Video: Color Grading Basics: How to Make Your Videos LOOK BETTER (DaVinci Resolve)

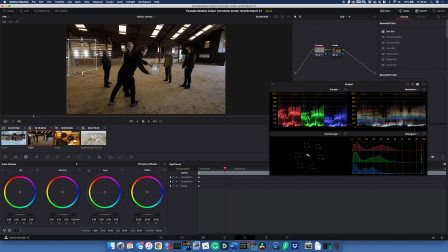8:28 So you could then come back to your color wheel, for example, and then take the brightness way down. And that's what I had to do on this scene, and work on lots of different elements to try and bring the exposure down and try and make this a better shot for the film.
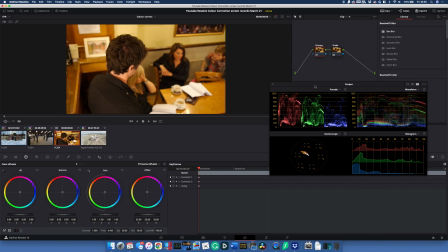8:42 But for now, we're just going to leave that like that. That's fine. So here in the third one, we can see a very distinctive yellow color cast where the red is higher than the green and the blue. So we don't have a clapper, but we do have a source of white here. So let's try the dipper again. And that's done a pretty good job of neutralizing to an extent.
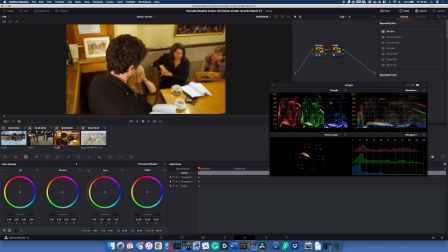8:58 I still think we're going to need to push the blue up a bit more and line it up with the red and the green. So let's push away again. The color we don't want is in this spectrum. So let's push it towards blue. And that brings up the blue in the parade.
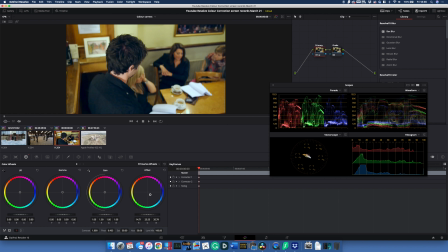9:12 And then just move it around till you sort of feel comfortable that it is a little bit more neutral and you're starting to get the look that you want. Now I'm quite happy with that. We want to make sure we adjust the exposure too, so bringing the lights up a touch and making sure the dark touches the bottom again in the parade.
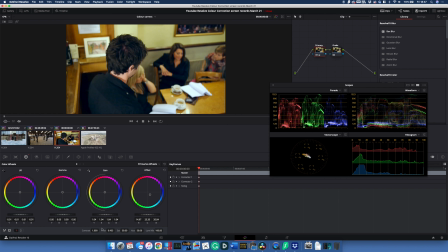9:29 Now you might decide, actually, that's quite a nice grade now we've neutralized it, and actually some directors have asked me to just make it look like this.
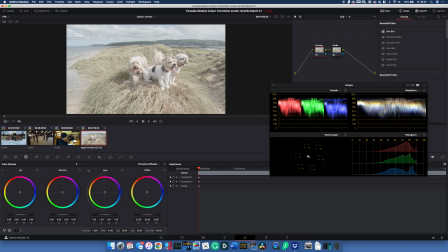9:36 Now on the last one, all I've done here is just show you what you can get if you've got a camera that shoots log. It looks incredible. comfortably flat here, and we do have a little bit of exposure, as in it's very high in its exposure value. So what you would do in the first instance, in the primary node here, so what we really want to do is bring some of the darks down a little bit first, touch the bottom,
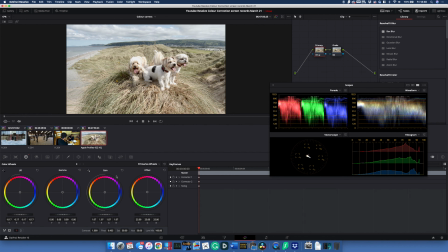9:55 and maybe just bring the lights back up a little bit. So that's all the color correcting on the clip, so let's jump straight into some grading.
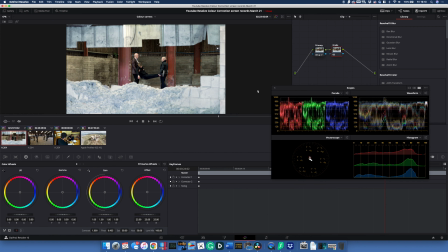10:00 And first of all, what we want to do is make sure we've got reference images from the director, but don't forget the audience will also have expectations of the type of genre that it is. So in this case, we've got two gangsters carrying what looks like a dead body. And in gangster, thrillers, or even sci-fi, there tends to be more greens and blues used in the look of the film.
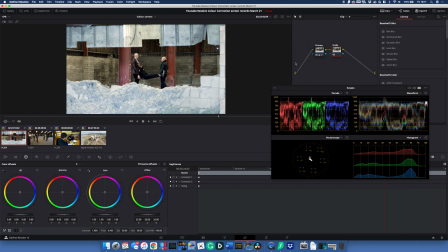10:18 So let's work on that. We've moved to the grade node, and we're going to move straight down to the shadows and the lift. What I really want to do is start pushing some green into the shadows at the back, and you can go as far as you want. I'm just very careful with the mid-tones and the lights, just because that can affect the skin tone.
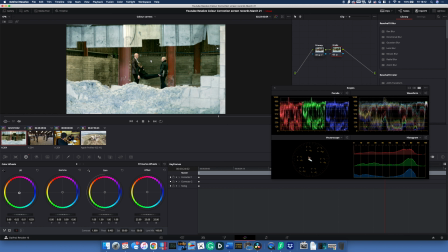10:34 So people will expect to see, in this case, they're white, pink people. You really need to just be careful they don't go too green. So when you're pushing it in, just try and find a nice balance. And on the vector scope as well, it will show you the skin tones here. Just make sure that's a nice line going between the yellow and the red, and just scrub through it and see what that looks like.
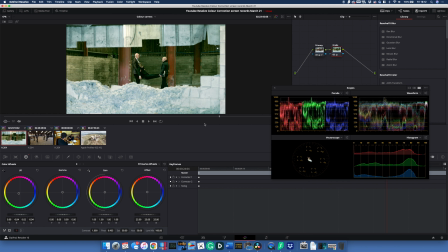10:53 We can see that's quite a nice color so far. And the other thing you can start to do, if you want this jacket a little bit darker, start working on things like the contrast. So start making the darks darker and start giving a much moodier look if that's what you want. And maybe bring some of the lighter elements down. And there you've got a basic grade already.
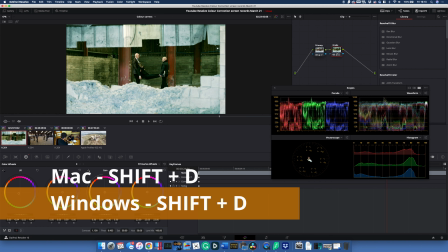11:12 So if you want to see how that looks with or without the grade, Shift D on a Mac or a Windows machine, and it will turn the grade on and off so you can see before and after.
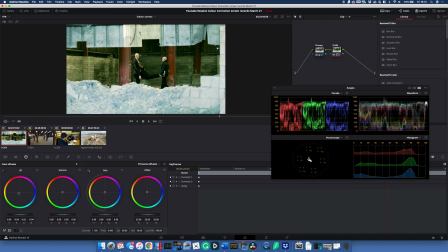11:20 So that's before and that's after. If that's what the director's looking for, job done.
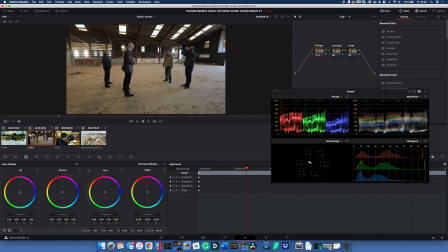11:24 So jumping into the second scene here, we want to try and match the second scene with the first scene as best we can. So we want to start introducing some green again into the darks, pushing that down and trying to match that with the scene before. A bit too much green here. One of the things you can do is a secondary. And I've just added another node here called a secondary.
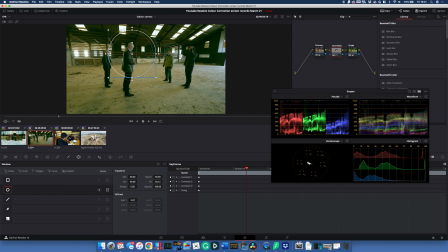11:44 And we can place a shape over something. And we can basically say, please ignore this from the grade. Pick a face here, and this is called feathering, so it just makes the edges a little less obvious. And the other thing you can do is use the tracking function.
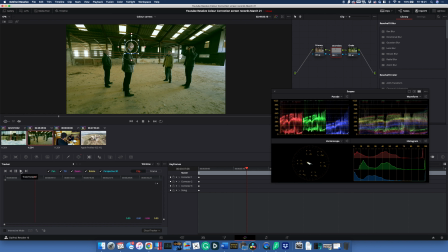11:58 Click the tracking function, and it will grab hold of that object, and it will hold and move with the object, which is really cool. So basically, you can then affect this little space here with the color wheel. So you think that is getting too green, you could always use the offset, for example,
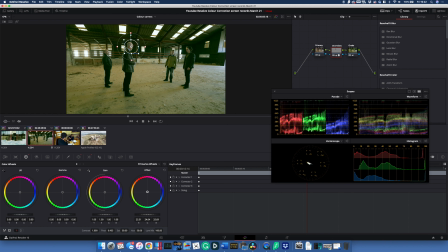12:14 to then push it away from green and make it a little bit more pink, and try and bring a little bit more color back in. It's very subtle, you can hopefully see it, but let's make it really, really pink. And that can affect the tone. So you've got a really good grade. Put it to the grade like that. You can see the difference in his color compared to everybody else.
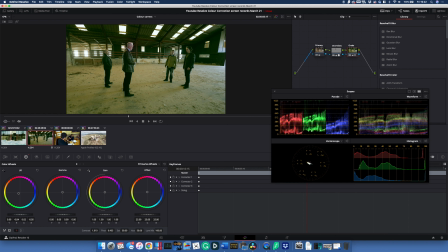12:32 You've really got to try and preserve the skin tones and colors of the individual actors.
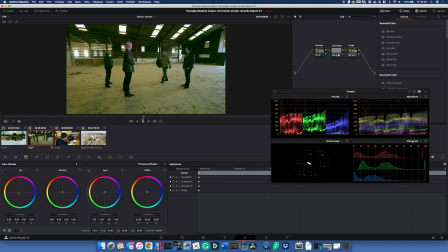12:37 And we can see as we move through, his skin tones are nicely preserved.
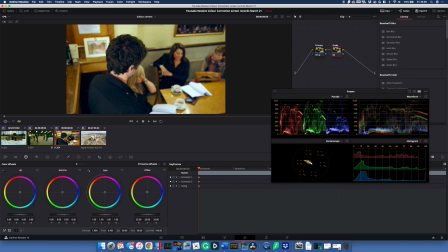12:42 So jumping into the third scene, we can see this is a lovely warm color, and that's absolutely fine for this genre, which happens to be a comedy. And we can see across the board, there is more red and green than there is blue.
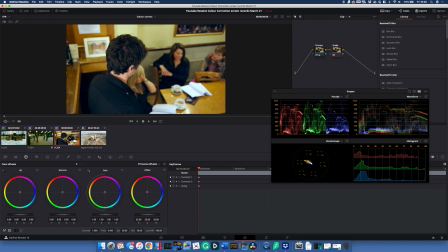12:55 So one of the things that we could do is just give it a slightly more filmic look and start to introduce more contrast to the piece, depending on how much you want. That's starting to make that look a little bit more filmic. And again, if the director did want something a little less warm,
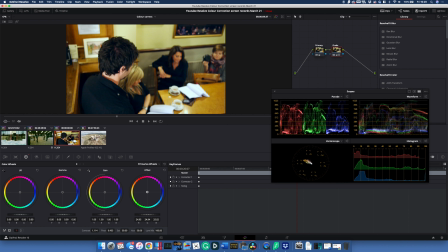13:09 then start pushing it away from the oranges and yellows and move it more towards the blues and give it a much more neutral color. You may want a bit more washed out. And you can do the same thing with saturation. If the director decides actually that's too saturated and I want this to be a little bit cooler, then start taking the saturation out.
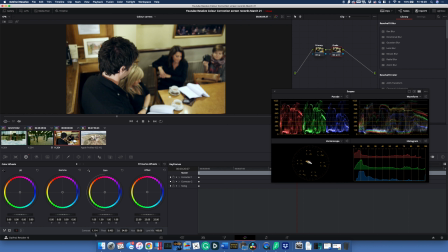13:28 And you can see again, that becomes very, very neutral. But again, that might be what the director's looking for, and start messing around with contrast, add more contrast in, and you've got another look again.
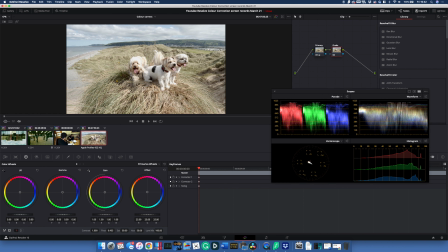13:37 So jumping into the last one, there isn't really much we need to do on this in terms of the grade. We have made it look a little bit warmer, and we've stretched out the highlights and the lows.
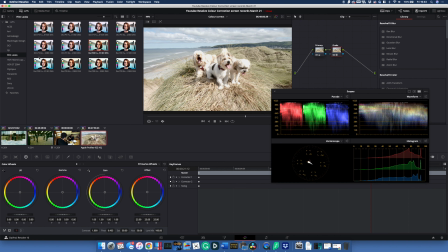13:46 So the other thing you can do, and in the paid version there are more of these, but there are LUTs here that you can introduce to your footage to see what they look like. If you wanted to give it a film look, for example here, like a 35mm or a 16mm film look, then you could introduce that.
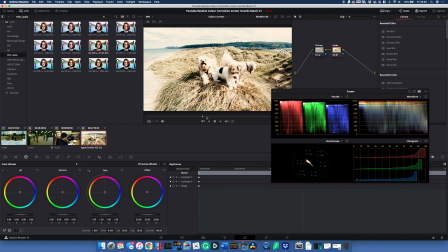14:00 Double click on the grade node here and scrub through and see what that looks like. If it's a bit light, then obviously you can bring that down a bit. If it's the contrast needs bringing out a little bit, you can adjust that and play around with it.
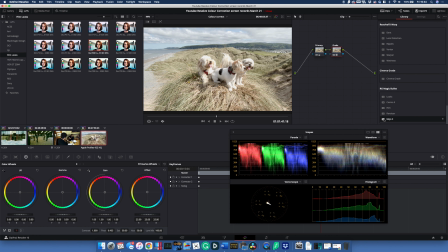14:14 So I've just taken that off so we can look at other plugins that you may be using, and you can drop those onto the grade node and see what difference that makes. Now, one thing I would do is, lots of people use Mojo because it's quick and easy. I don't tend to just drop it in as is.
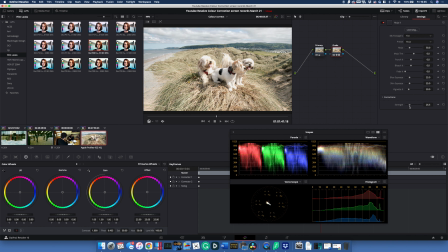14:27 I like to mess around with it quite a bit, and I take the strength right down just to make sure that it's not too overwhelming, and just bring it in at the point where it's just about noticeable, and always scrub through, see what it looks like. Remember to keep checking your parameters grade scopes as well.
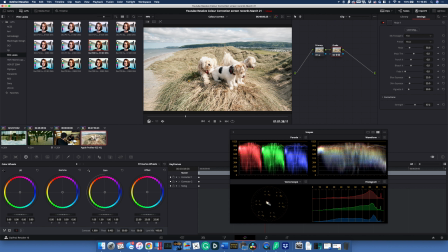14:41 We don't have to worry about skin tone, so we're not watching the vector scope here too much. And maybe we want to bring the highlights down a little bit. I don't think I exposed this particularly well on the day because I was too excited looking at these lovely dogs. And there we go, we've got some nice graded 4K footage of dogs on a beach.
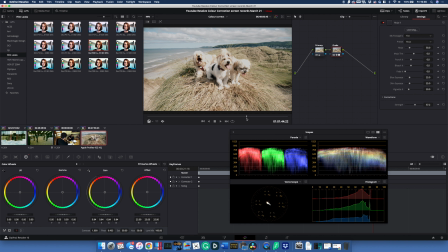14:59 So that's really it. That's the introduction to color correction, getting your exposure right, getting a nice neutral picture, and then introducing a basic grade. Thank you so much for watching. If you like, please hit the like button and please subscribe. Plenty of videos coming up. And please let us know your questions. If there are questions about filming or sound or equipment that you're particularly interested in, then please post them below. I love getting involved in conversations. So do that, get involved, let me know, and I'll see you in the next video.